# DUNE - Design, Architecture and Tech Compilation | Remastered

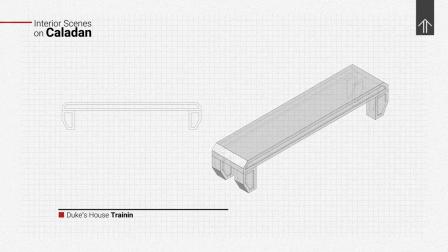Furniture sets in interior scenes on Caladan follows a single design concept.
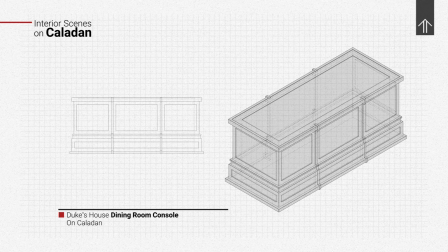Heavy wooden furniture with sloping bases and symmetrical inlays. You can see how balanced they were designed.
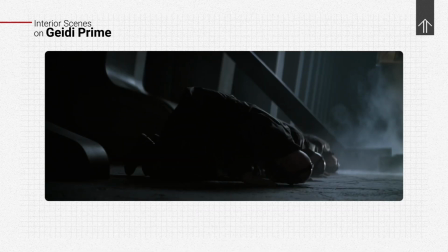Okay, moving on. Unlike the warm and royal spaces of Caladan, Giedi Prime shows a cold and a brutal atmosphere.
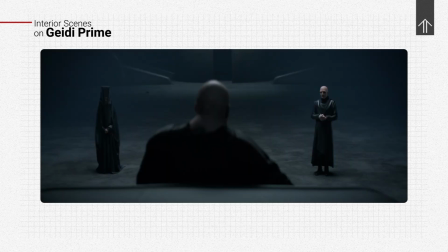But of course, they preserved the elements of grandeur for these spaces too,
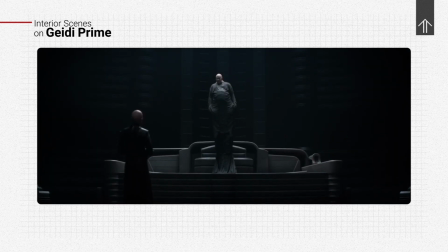because nonetheless, the House Harkonnen is a powerful player in this universe.
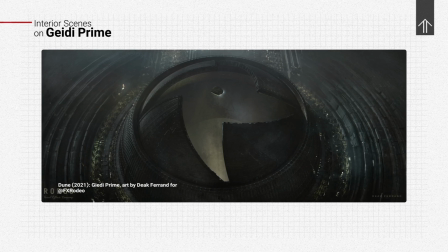But you can look at these scenes and come to the conclusion that these are some ruthless and dry people living here.
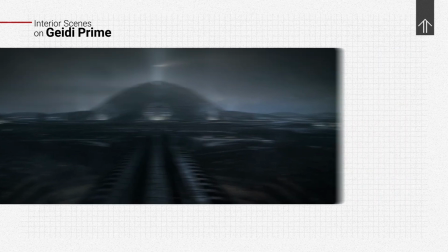A dark foyer with its narrow entrance, tall metal columns,
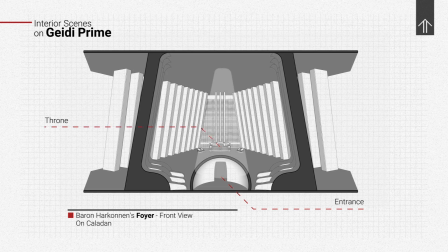bare concrete floor, low power light coming from above gives the space an unpleasant feeling.
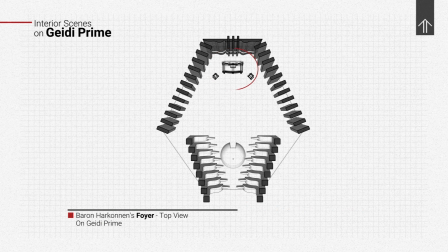In the main ceremonial room, except for the throne and 2 chairs on either side, you can't see any furniture in these scenes.
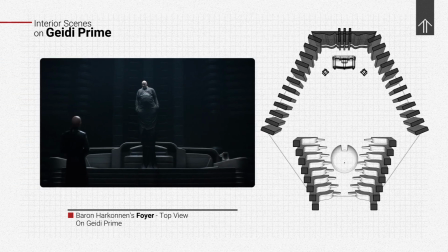The black reflective color of the throne increases the feeling of coldness even more.
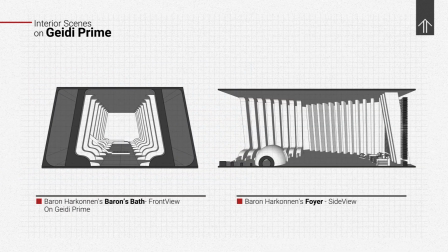We only see 2 interior spaces from the scenes on this planet.
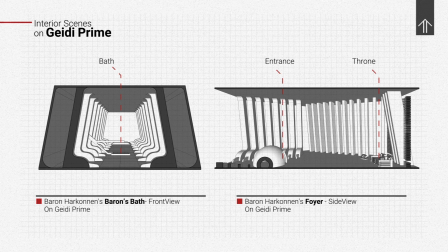One is the Baron's bath and the other is the foyer, and they both look dark and cold.
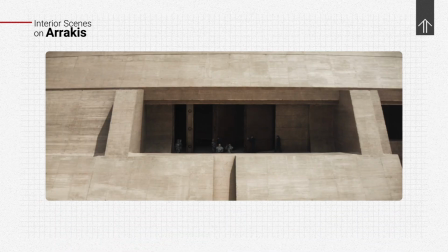Scenes of Arrakis covers most of the movie's time, so we see a lot of interiors here.
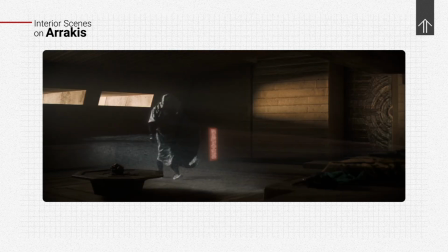But rather than resembling living spaces, they resemble bunkers built to protect against extreme weather and external threats.
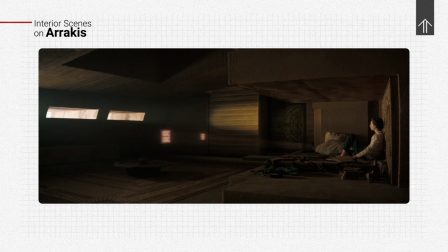The main material used in these spaces is concrete, which, for the sake of the story, we can say it's likely to be a composite of the desert sand.
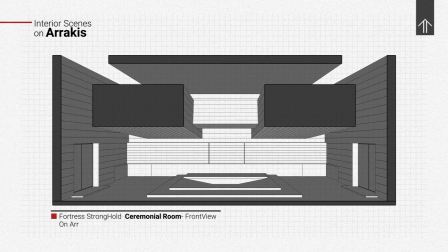Although walls and ceilings are formally expected to be built uniformly in such spaces because they look more futuristic, that's not the case here.
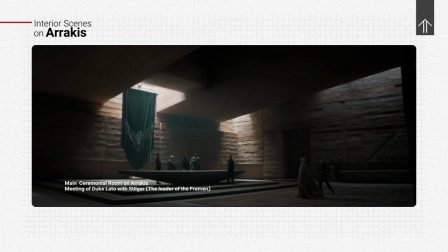Frame tilings are completely visible on these walls, and that shows how they built this building layer by layer, floor by floor, similar to the pyramids.
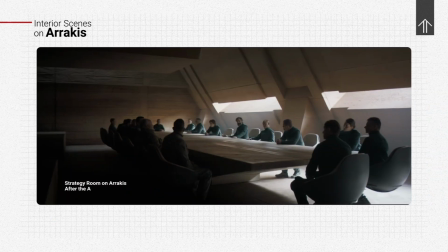You can see a lot of details in textures of those surfaces.
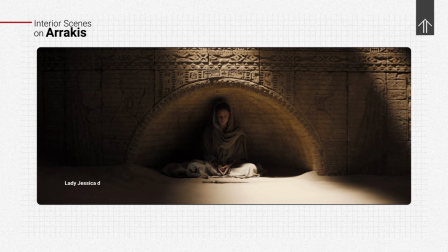In terms of material and color, they wanted to keep the integrity of the spaces intact,
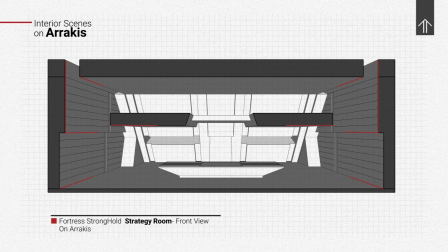but at the same time, they meant for these sharp edges and volumes to be visible. The material used in these spaces are not very diverse.
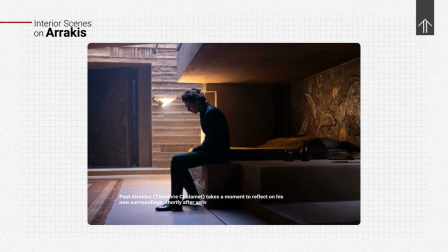The furniture displayed here are integrated with the surrounding area, and even in some cases, furnitures are mounted directly in the walls.
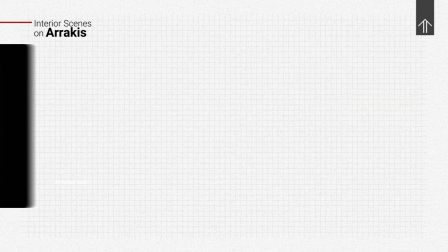However, due to the residence of the Atreides family, some native decoration pieces of Caladan can be seen here.
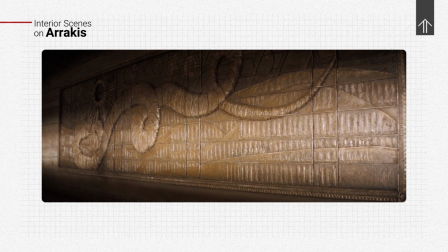Between the sharp angles and interlocking volumes, interesting bronze reliefs can be seen on the wall, including the two we see in the royal bedrooms.
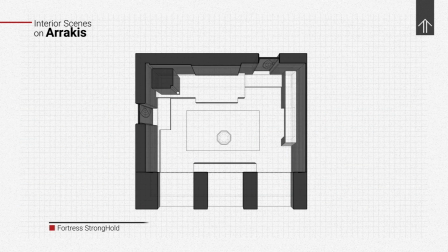To separate the use of each area, they've placed consoles and cubes of concrete everywhere in the room, on the walls, floors, and ceilings.
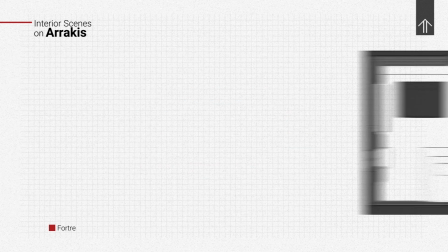They tried to show it as minimal and as functional as they can.
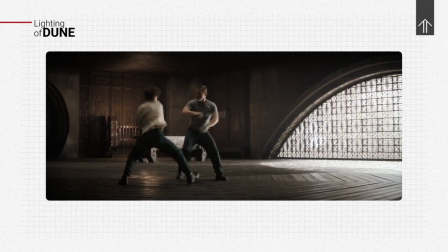Let's talk about lights. In buildings on Caladan, natural light enters the space either directly through the windows or through the skylights.
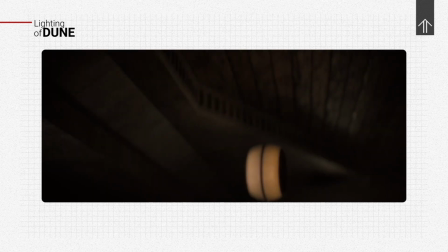And to emit light at nights and on dark areas, there are a sort of suspended lamps that illuminates a small amount of the surrounding area.
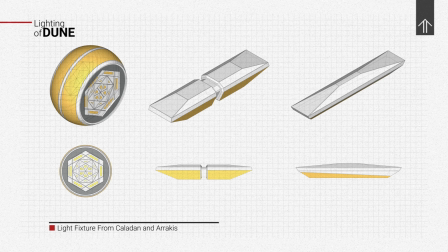We see a couple of versions of these lights, but they're shown in a way that their presence is almost not felt during the movie.
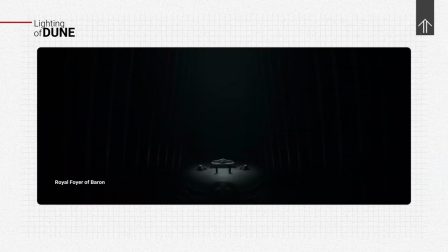In buildings on Giedi Prime, we can't see any openings letting some natural lights in.
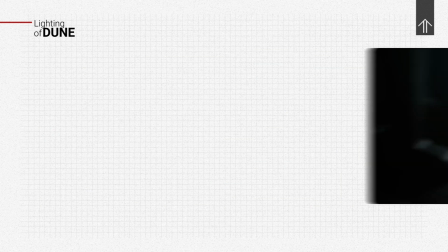Of course, the reason of this could be that all the scenes we see on Giedi Prime are taking place during the night.
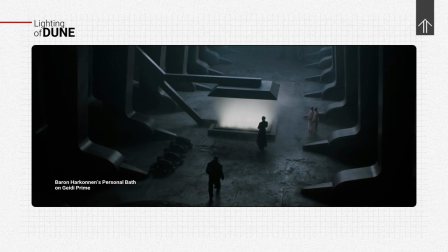But not in the Baron's bath scene and nor in the scene with the throne,
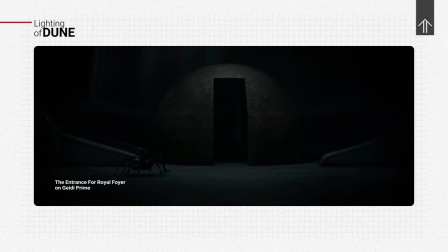no trace of natural light can be seen in the space, and the source of the ambient light we see are not visible.
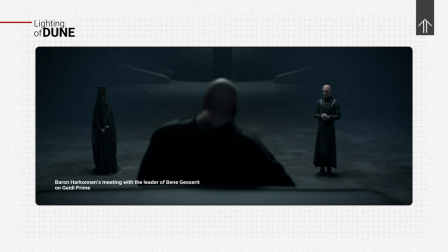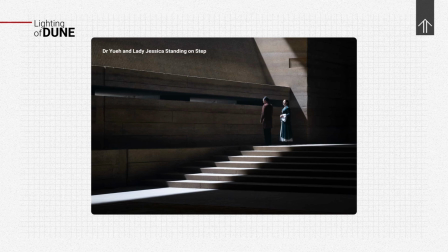In buildings on Arrakis, light illuminates the space through overlapping openings indirectly.
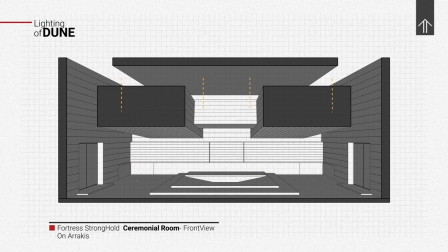The sun intensity is powerful enough to light the interiors like this. The artificial lights we see are the same one we saw on Caladan.